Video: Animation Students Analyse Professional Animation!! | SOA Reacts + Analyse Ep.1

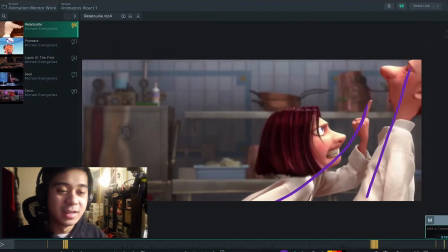4:04 He's completely rigid, straight up, just scared to move, and she's completely intruding in her space, and every part of her is just leading to this line right here, this finger.
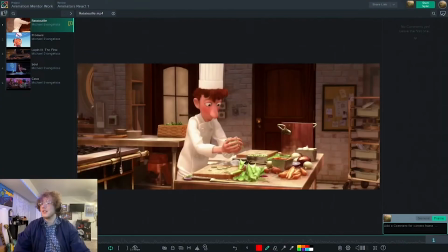4:16 So well done. Absolutely love this shot.
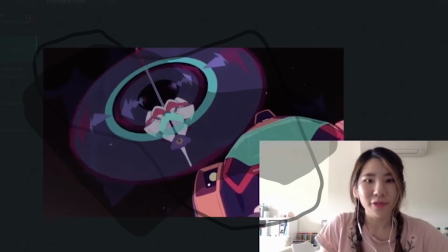4:20 Ooh.
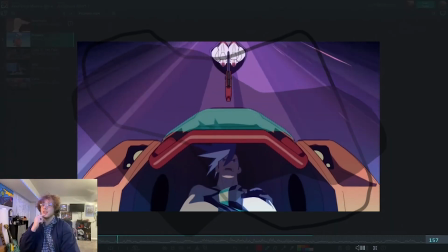4:24 Okay, text engage.
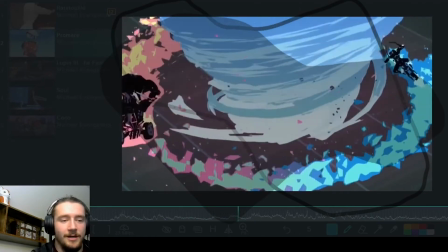4:30 Whoa.
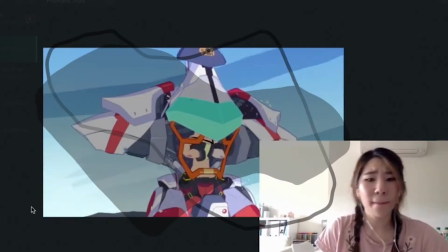4:35 Getting some Power Ranger vibes.
Fire lane is gone, but the heat still lingers.
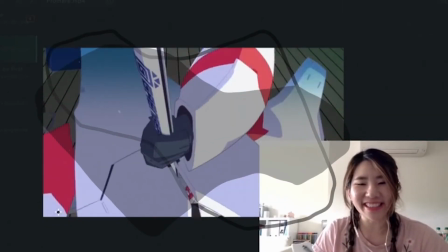4:40 But the hate still lingers.
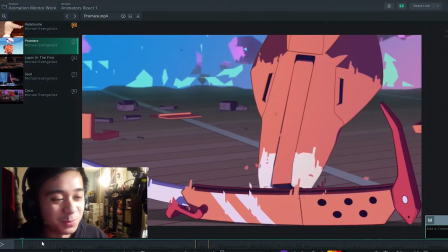4:46 I love this clip. This one's mine, by the way. Yeah, it's anime, whatever.
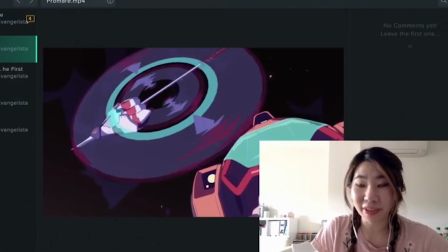4:51 Good animation exists anywhere, dude. I have not seen this anime, but this clip now is making me want to go watch this anime.
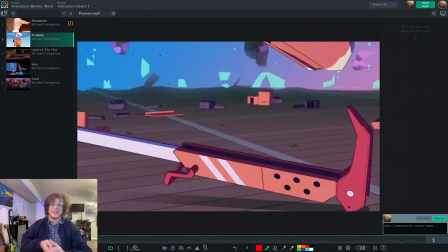4:59 You have to admit, any suit up scene or anything like that is always going to be really cool, especially when it's this well executed.
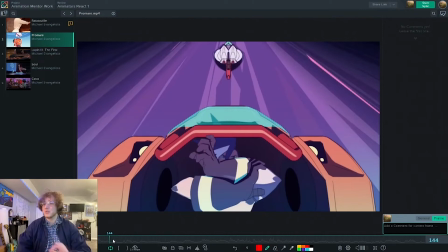5:07 Something that I noticed throughout this entire thing is the hand poses were so dynamic, and I really like this part with the hand.
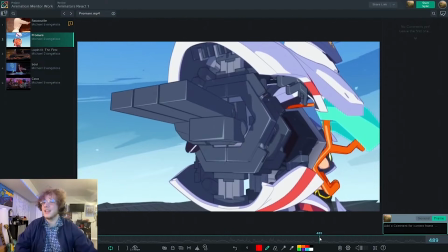5:13 Yeah, it's just a basic T pose a hand, and then just once it locks in, boom.
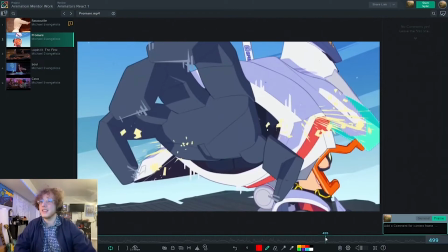5:18 Suddenly it's like instantly this like nice looking hand pose.
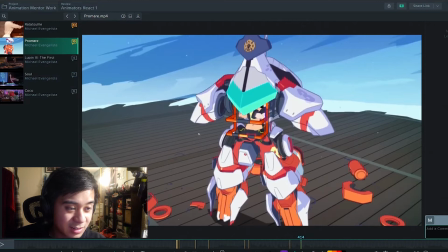5:23 This blows my mind. The little harnesses here, like it looks so cool, but it's literally just like
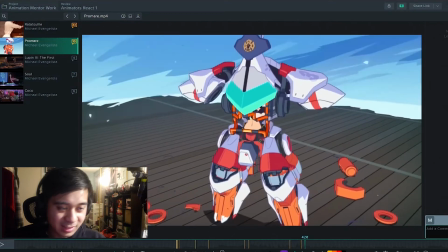5:29 4 or 5 different forms of that harness shape. At speed it looks so crisp and cool.
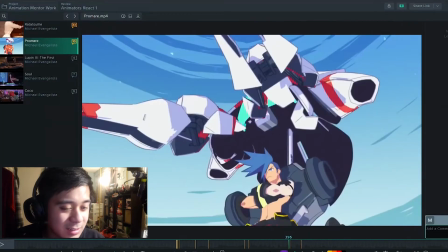5:36 It almost reminds me of like Naruto like hand poses, I guess. Animation is done before the audio.
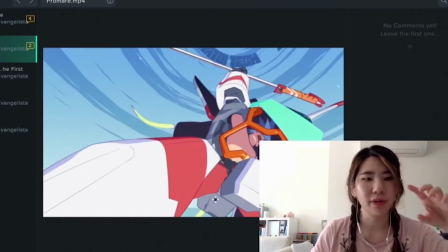5:42 That's one thing that is interesting about anime. So most of the time when you see the characters speak, they're like the animators get the script, sorry, but they don't actually get to hear the dialogue until the animation is complete,
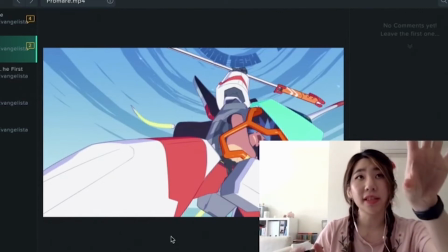5:58 and the voice actors actually get to see the animation and then voice act based on what you're seeing.
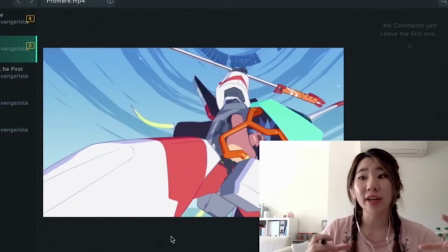6:04 Western studios do it the opposite way, where we will get the dialogue first and then hear the audio again and again and again until your ears bleed, so that you can really get the mouth shapes and you can really match the tone of what the voice actor was going for.
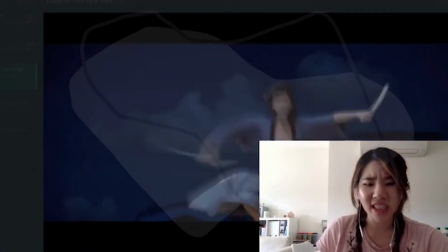6:21 Is this 3D?
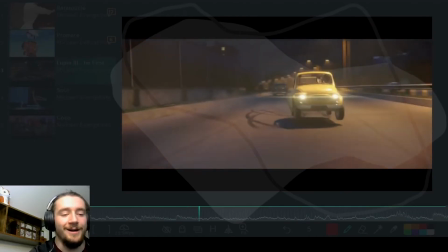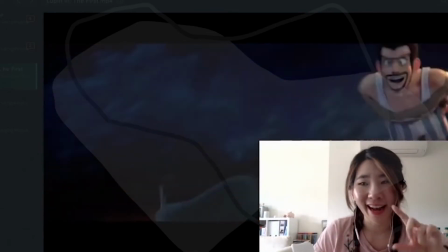6:31 Yellow punch buggy.
See you around, Pops!
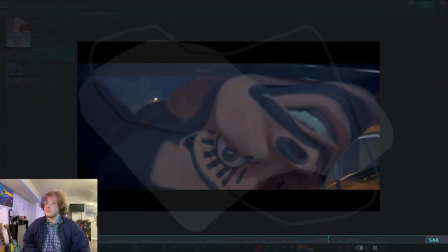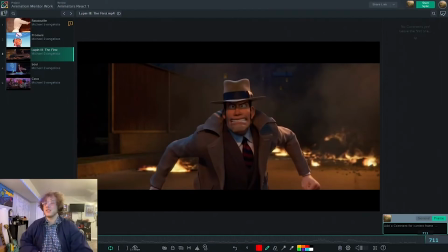6:43 Get back here!
There's a lot of reasons why I chose this clip. The biggest thing is because I love this movie so much. It is so well animated, so well done. And just the way that it's wacky, cartoony, and just in your face.
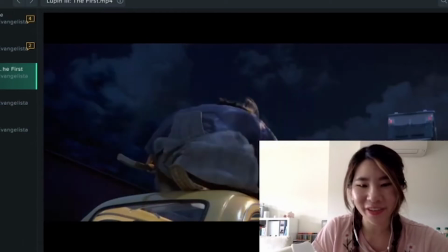6:58 This is cool! This is very cool! I love how powerful that jump feels.
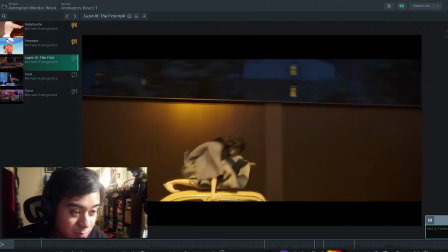7:04 He's already at like such a crouched position here. Get this nice kick off right here.
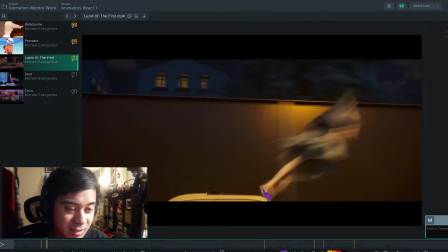7:08 This foot planted to really show that he's pushing off. I think that leg is like stretched out, hyperextended, and then just straight.
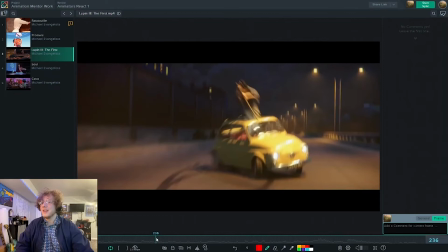7:18 Travels in a completely straight line. I love the little hop in the car. Like it's its own little character without, it's not like without actually being it.
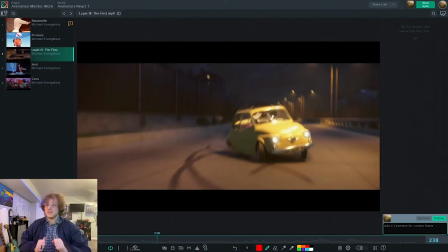7:27 Like it's a little stubby little car, but it gets moving.
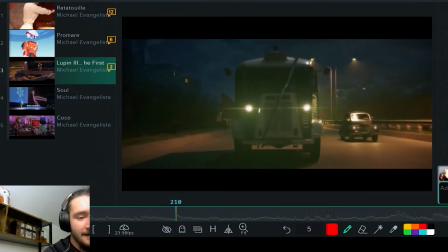7:31 That's cool. Like if you watch, it like expands out, but then also comes up at the same time. Just give it a little bit more like organic feeling, I feel like. Then boop. So yeah, it pops up. It pops up like almost like a bouncing ball. Pretty cool.
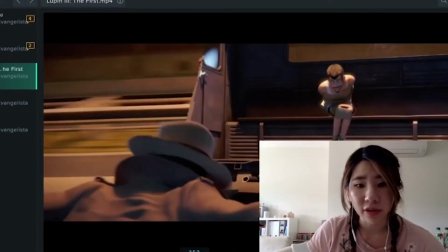7:50 The posing in this is incredible. You see the silhouette so clearly.
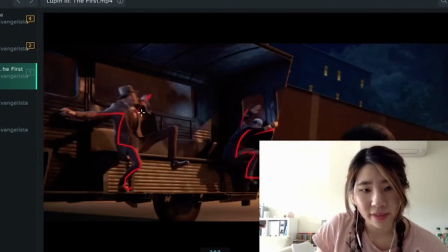7:54 Look at that. Oh, that is some sexy posing going on there.
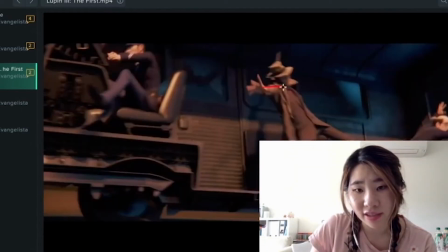7:59 Every single pose is really beautifully done.
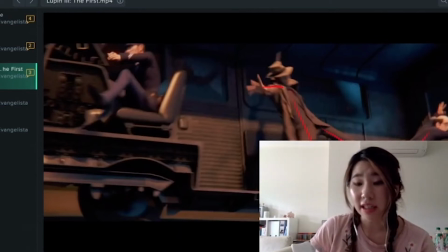8:03 It almost reminds me of Tangled, where Kaine really helped out the animators and did a lot of draw-overs.